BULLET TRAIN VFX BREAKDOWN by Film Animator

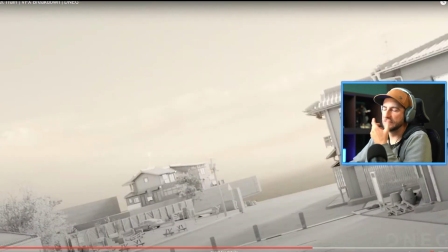and this right here it's one of those things where like you realize oh well god it's got all bcg because you're wrecking
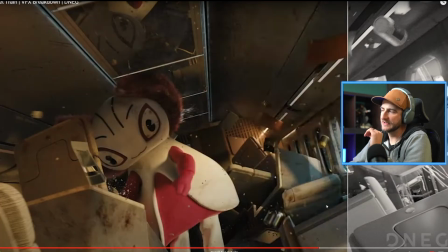something you're destroying something completely and a lot of these scenes now that it costs so much money it's cheaper like i said to do it this way like if we look
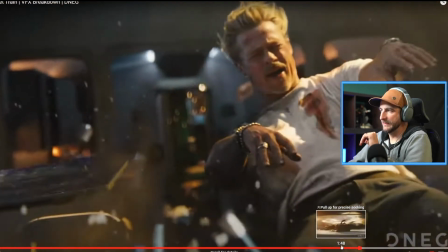down here later when after this guy gets crumpled up like this is such an epic moment right here by the way look at this the slow
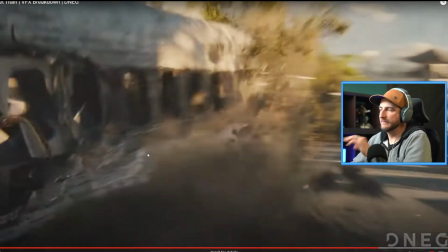motion of that is so cool but right here this train pummeling through the city like i said earlier when i first watched this you obviously are not
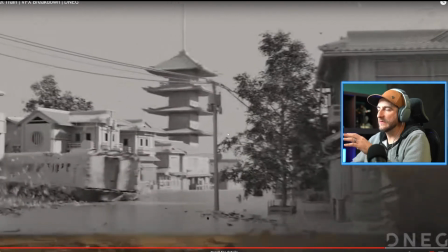going to take a train and run it through a city so now with these effects we can do this we can run a train through an entire
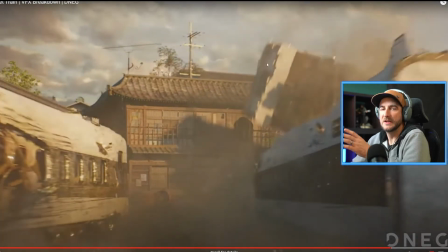city it's no big deal we don't have to damage nothing not like in the pet like a lot of films it was really expensive because you
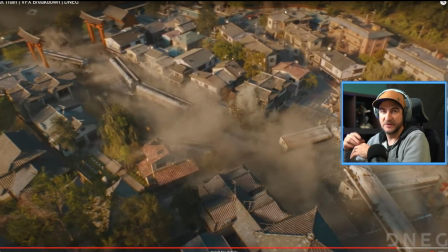would go down to locations and and literally set off explosions and fire and different stuff and Nowadays, you don't have to do any of that.
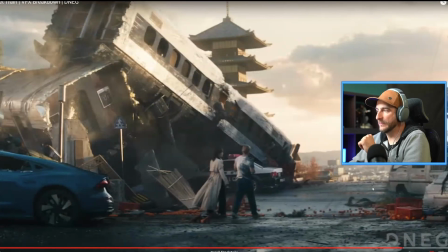This entire scene is CG, as you saw, which is incredible. Now, it does look like that, too.
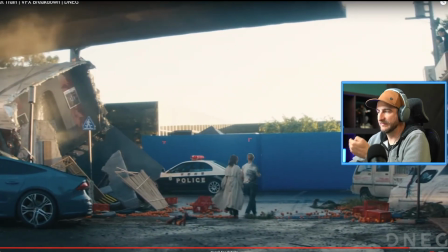For instance, when I saw this scene, and then they wipe away this blue screen in front of them, this blue wall, it does sort of look fake.
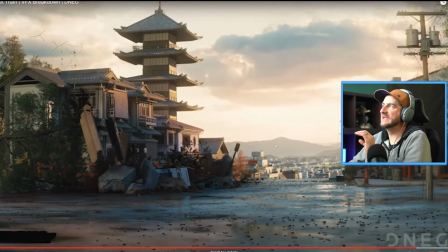Like, this looks sort of real, looks good. For some reason, you can really see the difference between this pagoda here, this tall building, all this foreground element and the background the background you can really tell is different it's fake i don't know what
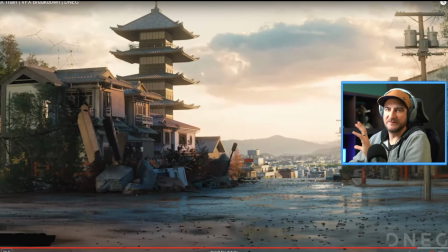it is but um i think it's the depth of field it should be blurrier even right here in the middle behind this road maybe something because the road is so crisp here that what happens is before that
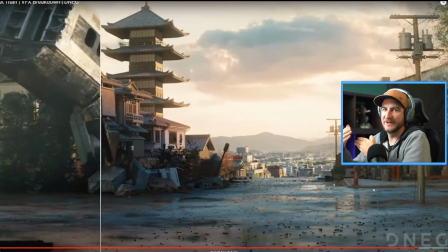it kind of just it feels like you can tell there's two separations of two different pieces so
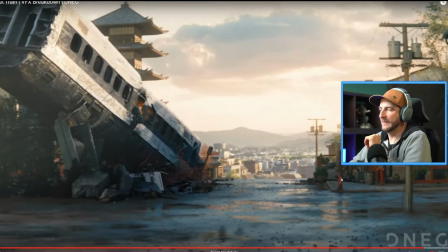that part's kind of a little strange and I don't know what it is but they
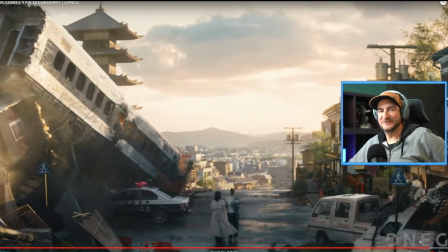did an incredible job on this film it looks really good I hope you guys enjoyed this kind of visual effects breakdown of what DNA has done they they do incredible work and you know there's a lot of other videos like this on my channel so I'll pop some up you can check them out I'll leave a you know link to them up above so check them out there's all kinds of cool stuff on this channel i hope i brought something new and then you know unique to your viewing experience so if you enjoyed this video you know what to do smash the buttons down below and i appreciate all your time and support i'll catch you guys in the next one peace